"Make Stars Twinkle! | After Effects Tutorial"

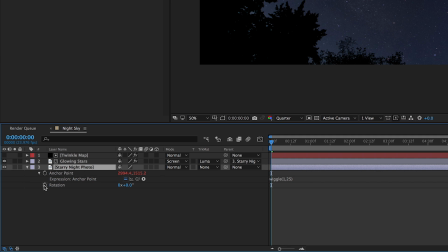Now let's find our rotation and also alt-click it and write down wiggle parentheses
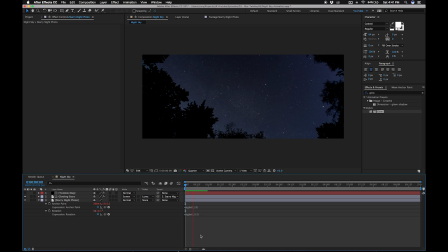1, 0.5. Finally, let's increase the scale so that our layer always fills the frame. There we go. And now we have a nice handheld look. Finally, let's throw a film grain overlay on top of this,
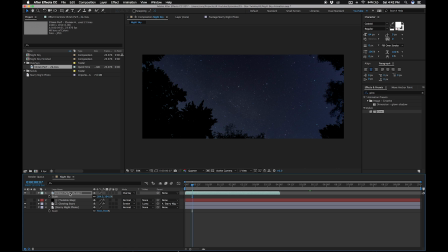and now we have a much more dynamic film-like image rather than something that looks like a photo.
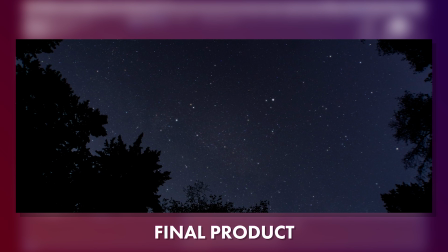So that's my current method for making star scenes look more lively. Now, of course, you can generate twinkling stars from scratch, and I've seen tutorials on how to do that,
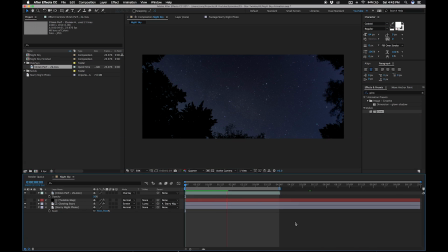but I personally think it's more realistic looking if you work with the stars you captured on camera. I hope you found this tutorial useful. If you have any questions, feel free to leave them in the comments, and don't forget to like and subscribe.
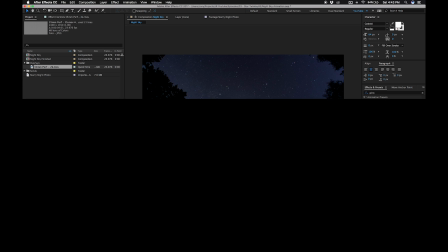See ya!